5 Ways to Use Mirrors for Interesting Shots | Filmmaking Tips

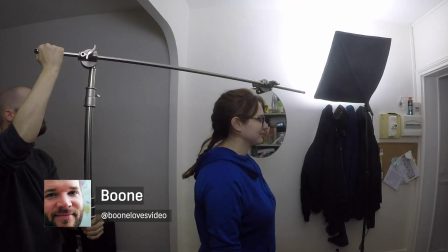4s
Hey everyone, I'm Boone from Shutterstock, and today I'm going to show you a few creative ways to use mirrors on your next video or photography shoot.
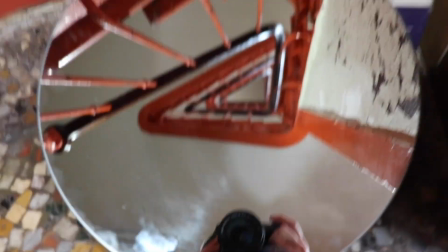11s
It's going to be a lot of fun, so let's get into it. The overhead rig is one of my favorite mirror tricks.
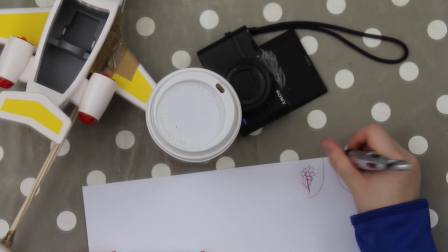24s
So I've always wanted to have an overhead rig many times in the past, but I've always become frustrated when trying to set something up.
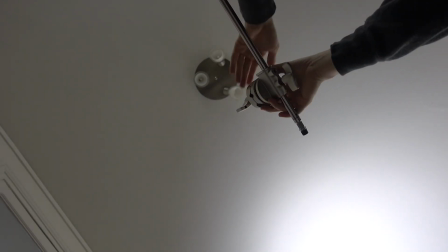30s
While most people attach the camera in an overhead position via a C-stand, I'm going to simply swap out the camera for a mirror. The problem with putting your camera above is that you won't be able to monitor it, and it's really hard to access the controls.
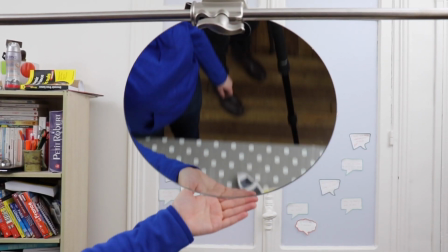47s
Once I get the mirror set up, I can easily move my camera around as needed.
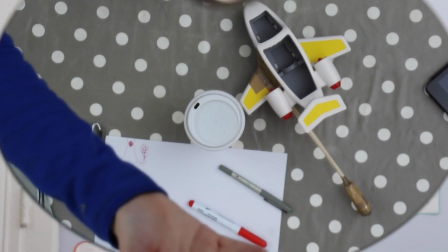50s
I can pivot the mirror to get around a 45-degree angle, which is going to allow me to shoot directly at it, capturing a nice overhead shot.
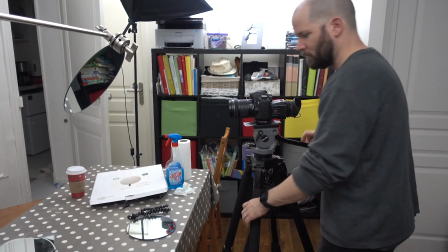57s
The added benefit here is again that I can also quickly shoot other angles without having to disassemble the setup.
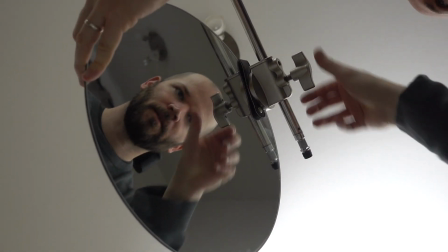63s
So if you want to learn more about C-stands, be sure to check out Todd's video. He did an entirely separate piece on this.
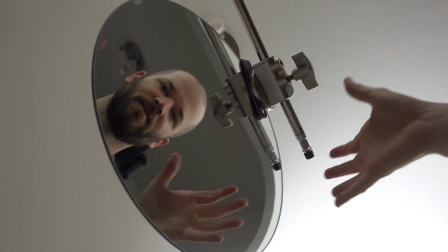69s
It's really great. We'll put a link in the description.
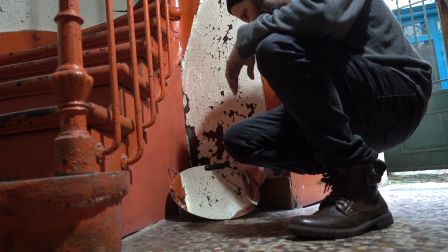74s
So getting your camera shooting up from a very low angle can be just as difficult sometimes as shooting from overhead,
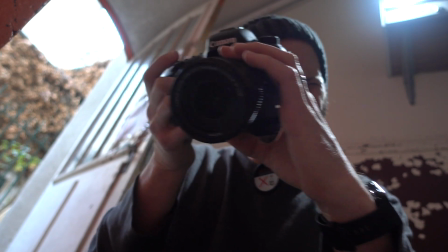81s
but this trick is much easier to achieve as you don't need a rig for this one. I'll simply rest the mirror on the ground at a slight angle.
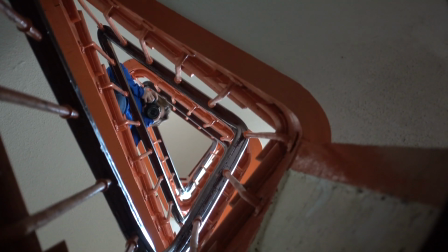87s
In this example, I wanted to get a really low angle shot shooting directly up this stairwell, and there wasn't a lot of room to place a tripod, so the mirror worked perfectly in this situation.
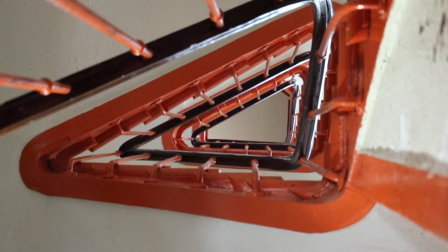96s
So depending on your setup, shooting from a really low angle can prove to be difficult if you have a viewfinder that doesn't pivot, or you don't have a flip around screen.
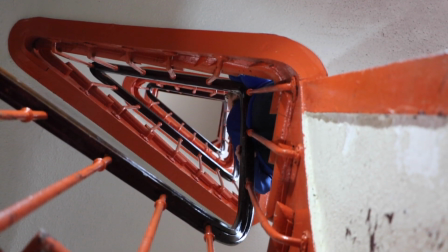104s
Even with a tripod, I might have to spread the legs all the way out, and it takes up a massive amount of space.
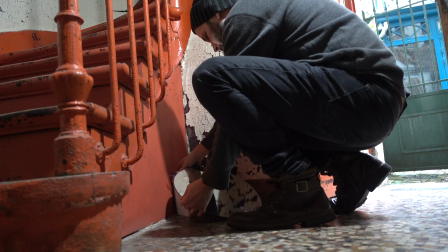109s
So using a mirror here made things incredibly easy.
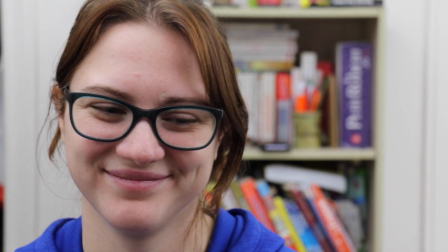116s
So the main reason I started experimenting with mirrors is because I needed to shoot scenes in very small spaces,
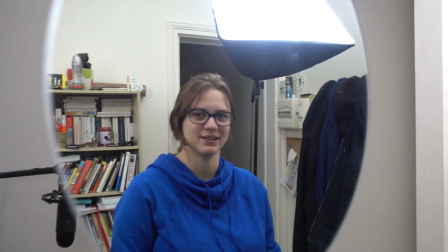122s
and oftentimes it can be very difficult to get the right angle that you want, and many times you'll have your subject pressed right up against a background, which can look very flat.
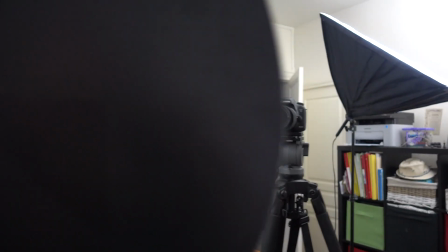130s
To help pull my subject away from these backgrounds, I'll use a mirror to add depth.
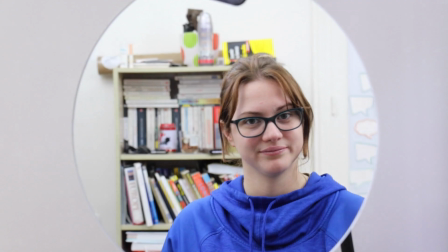135s
While I need to change my focal length for this, it does give me other options when shooting in tight spaces.
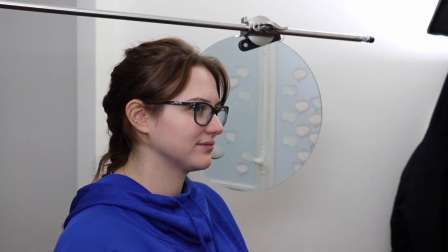145s
This is a really interesting and creative trick, and it's quite difficult to do with such a small mirror, so I suggest you buy something larger.
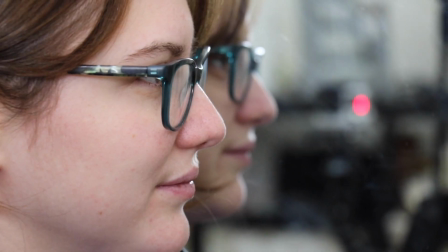152s
If I place the mirror directly behind my subject and frame out the edges, I can then pivot the mirror to shift the background image.
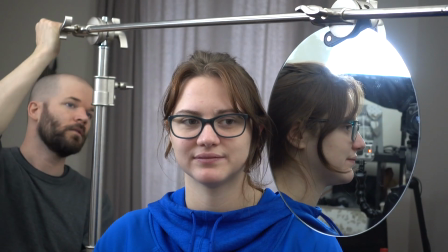158s
If I had a larger mirror, I could compose my shot a bit wider, but nevertheless, this is a really great trick.
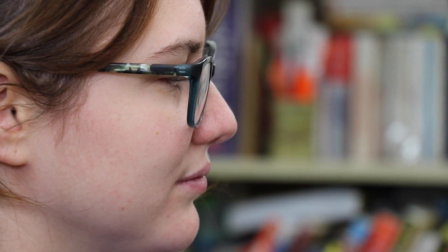164s
And if I use it in conjunction with lighting, I can have some really creative results.
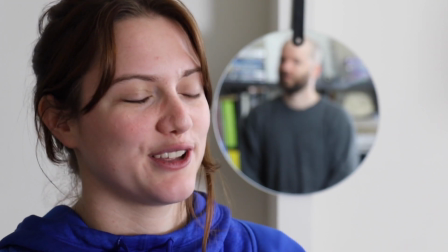170s
You can also use mirrors to creatively compose two actors in a dialogue scene. Here I can show the faces of two actors without having to rely on a cutaway shot for a reaction.
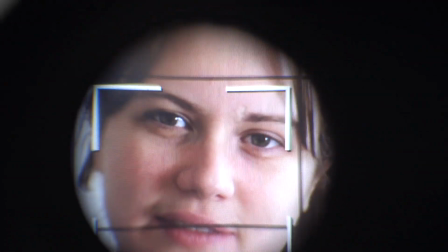178s
This is very simple, yet very effective and useful. It can be used in a number of different scenarios.
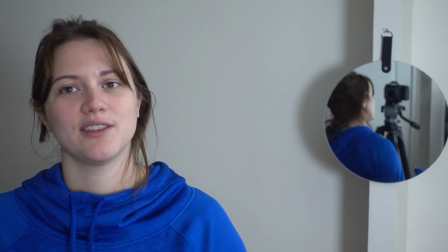184s
In this scenario, I can also creatively use depth of field to help guide the viewer's eye to whichever character I desire.
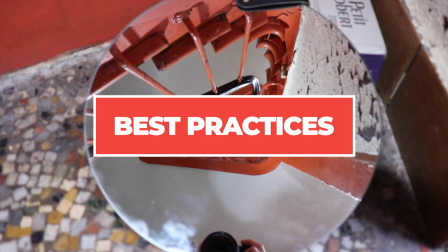191s
Now, if you're going to be shooting with mirrors, there are some best practices to follow that are going to help make your shoot go smoothly.
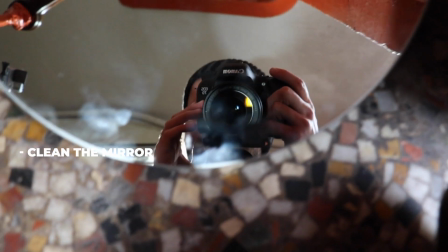197s
First, make sure you clean the mirror a lot. Anytime you touch it, you're going to leave some fingerprints on there, and those are going to show up on screen.
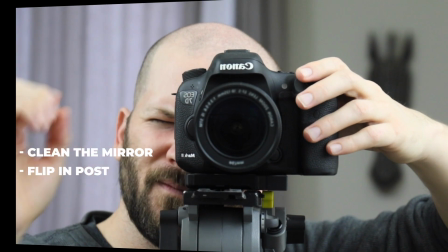204s
Depending on how you shot the image with the mirror, you're going to need to flip it in post either horizontally or vertically.
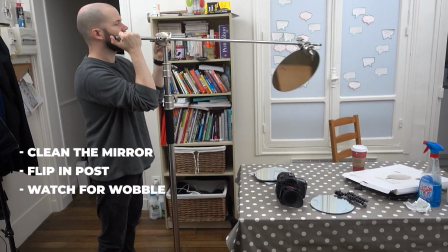210s
Watch out for wobble. When I would mount a mirror on the C-stand and I brought it to the end of the C-stand arm,
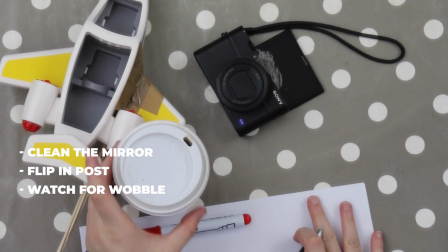216s
I did get quite a bit of wobble, especially when I was walking around on my wood floor next to the C-stand.
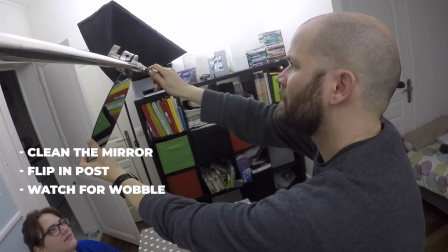221s
It was very hard to control that. Moving it closer to the actual stand helped minimize this a bit.
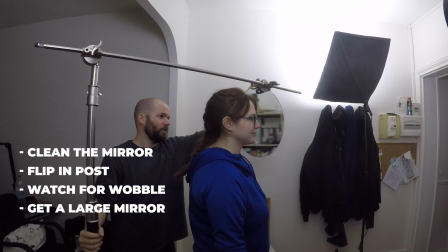227s
I found it very challenging to work with a medium to small size mirror, so if I could have brought in a second C-stand and used a larger mirror, it would have made things much easier,
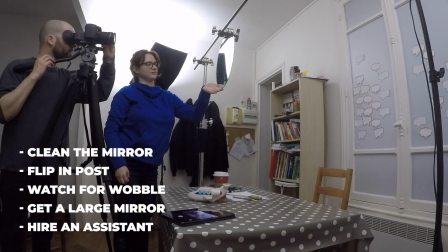236s
especially for the background and overhead rigs. And last but not least, for all the reasons above, I suggest you hire an assistant. Okay, I hope you enjoyed the tutorial. If you did, leave us a comment. Let us know what was your favorite use of mirrors in the tutorial, or if you use mirrors in a different way on your shoots, let us know.